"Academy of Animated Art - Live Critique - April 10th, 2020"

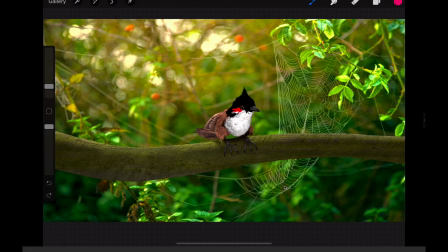[12:34]
That's being hit by the sunlight, man. We got to push it. We got to get it strong and really powerful. So, and then just like getting that difference between the top and bottom there would be really good.
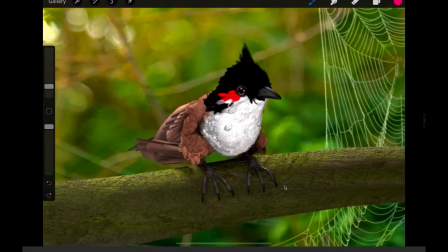[12:46]
But then I really wanted to kind of zero in on the character itself. So looking at the character, this is a tricky one to light,
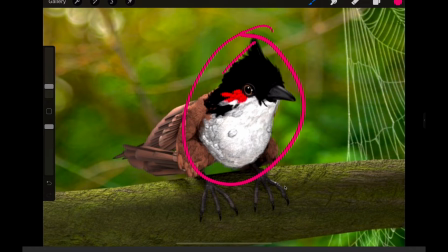[12:54]
specifically because if you just look at this region here, we've got like a black shape here, we have a white shape down here, and then we have a red shape right there, a super saturated red shape right there in the middle. Not an easy combination, right?
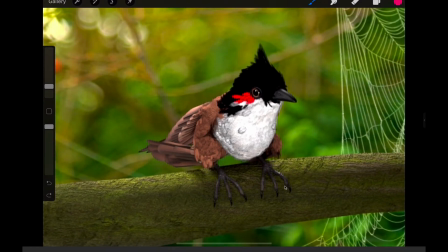[13:10]
But the one thing that I'm looking at is, like I said when I pointed out the shadow down here, is I don't get a good sense of where the light's coming from here. Like I see that this is very bright, which would indicate light's coming from this way.
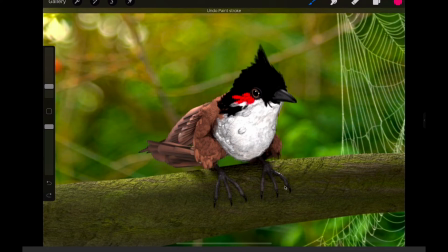[13:23]
But then I see a little bit here, which indicates light's coming from this way. But then I see like some specular highlights here, which would indicate there's some more coming from that way too. So I don't really know. I don't really know where the key direction is here.
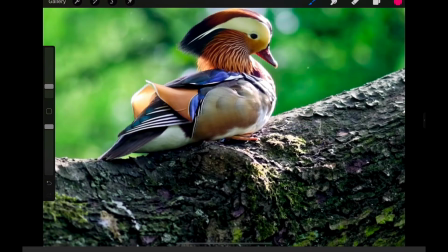[13:36]
Looking back at the reference, we can see there's a definite strong key angle.
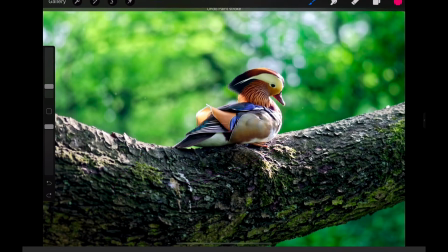[13:42]
Definite key light coming in this way. You can see the shadow here. Like you can see the shadow coming in here, coming across here from the character. You can definitely feel that this side of his body is brighter than this side. Key light's definitely coming in from this side.
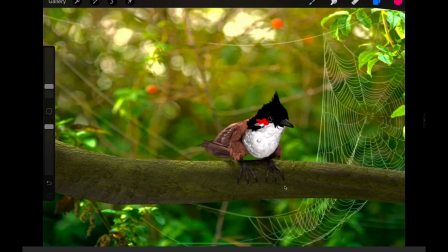[13:56]
I would really like to see that kind of definitive answer here. Allow this white to go a little bit darker. Like let's say the key light was coming in from back over here, right? You can get some rim up here on the super dark head,
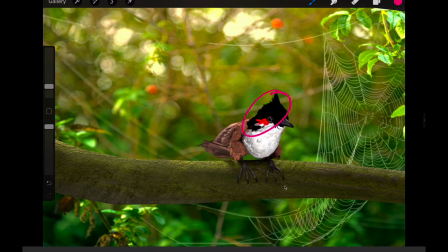[14:10]
because one of the things that I'm looking at is like how dark that head gets, and there's like no variation in there in this render.
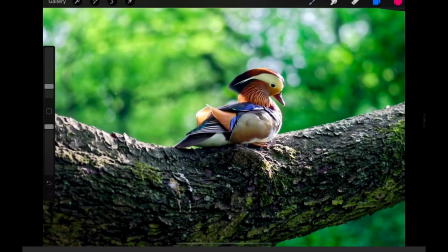[14:17]
We can get more variation in the blacks. Like you can see it in some of these areas here. More variations in the blacks than just that like pure black color.
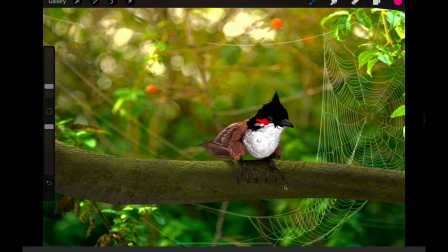[14:30]
And the white fur, again, it's just getting too bright. Let's tone it down. It's a tricky balance.
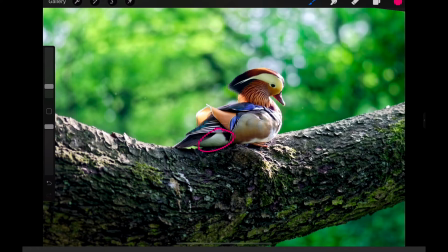[14:37]
You can see it in here. Like that's a pretty good value. Maybe a little bit here when the key's hitting it.
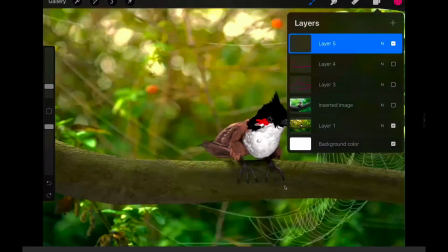[14:43]
But you don't want to get it too dirty looking, but you definitely don't want it to be quite that bright,
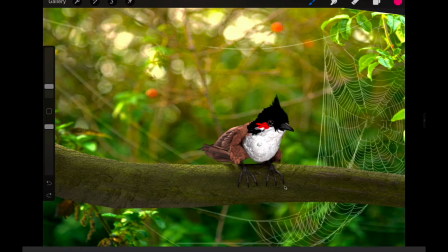[14:48]
because that's just like blowing out, and there's no light source to really support that. Same thing back here. So these feathers, there's not a lot of shaping going on here. So just make sure that we're getting some variation in that. And then I always like with these like thin talon like fingers,
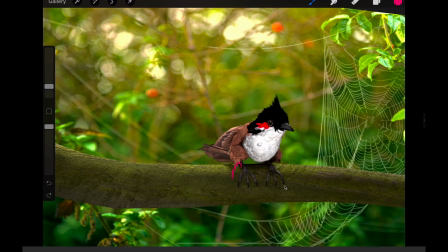[15:06]
I always like to create an extra ambient occlusion just to really ground the shadows in there, because it feels like it's a little bit floating on top.
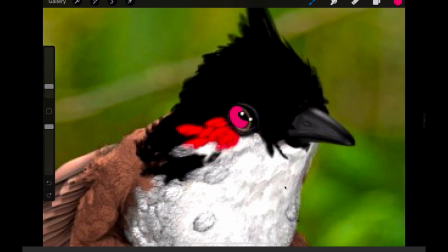[15:14]
And then as far as the eye goes, we just want to get, like right now there's like 2 eye dings going on there.
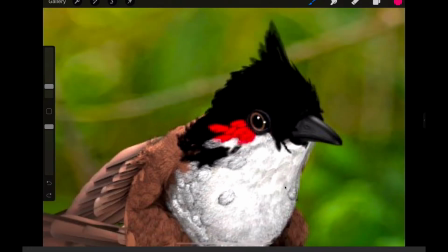[15:20]
Really just want to solidify that and just make that 1 eye ding, because when you're doing animal lighting, it's very important to kind of get their eyes to look a little bit more humanoid.
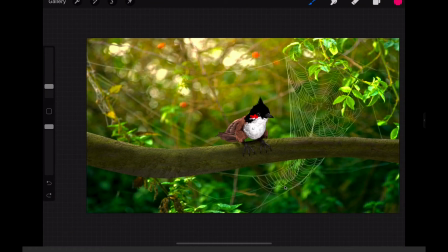[15:30]
To kind of beautify them up to make sure that the audience can connect with that character. So the last thing I want to mention with this one is the depth of field.
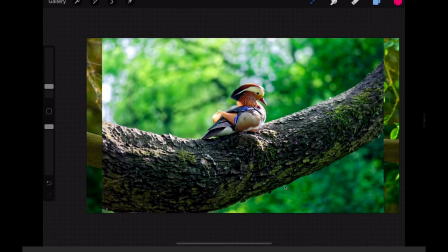[15:38]
Now, overall, I think you're doing a really good job with the depth of field. The amount of blur feels about right.
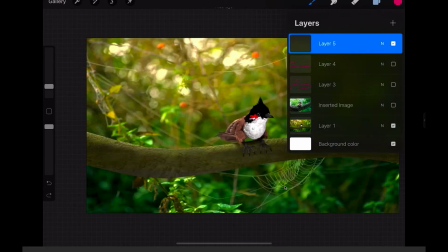[15:45]
I feel like you're in the ballpark there.
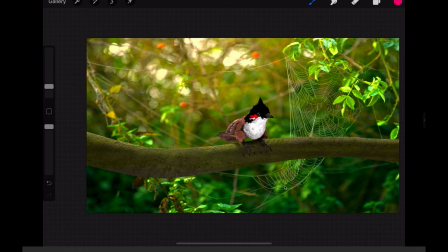[15:47]
The problem, it's not a problem, but the thing that I'm seeing is that you're allowing for some space that's in focus behind the bird back over here. And if this was a human character sitting on a branch of a tree, I feel like that would be about right. But given the scale of this, and again, looking at this reference,
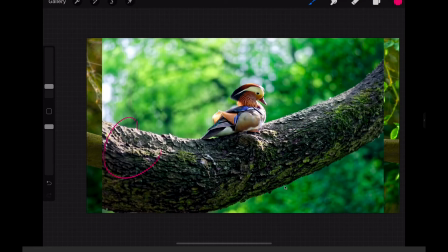[16:06]
you can see that this part of the tree is out of focus, that part of the tree is out of focus, and everything behind this branch is completely kind of gone. So whenever you're photographing nature or an animal like this, generally you're far away.
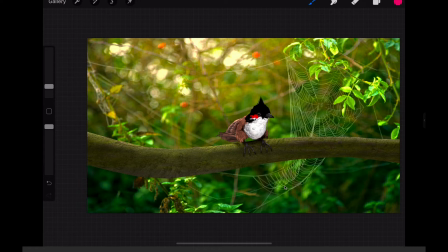[16:24]
Generally you're using a telephoto lens. Kind of squashes the space down a little bit, and you're not going to get a lot of depth of field in that. So the depth of field is going to be very shallow. So I'll buy that the branch is in focus, especially if it's like directly across and it's on the same parallel as the bird.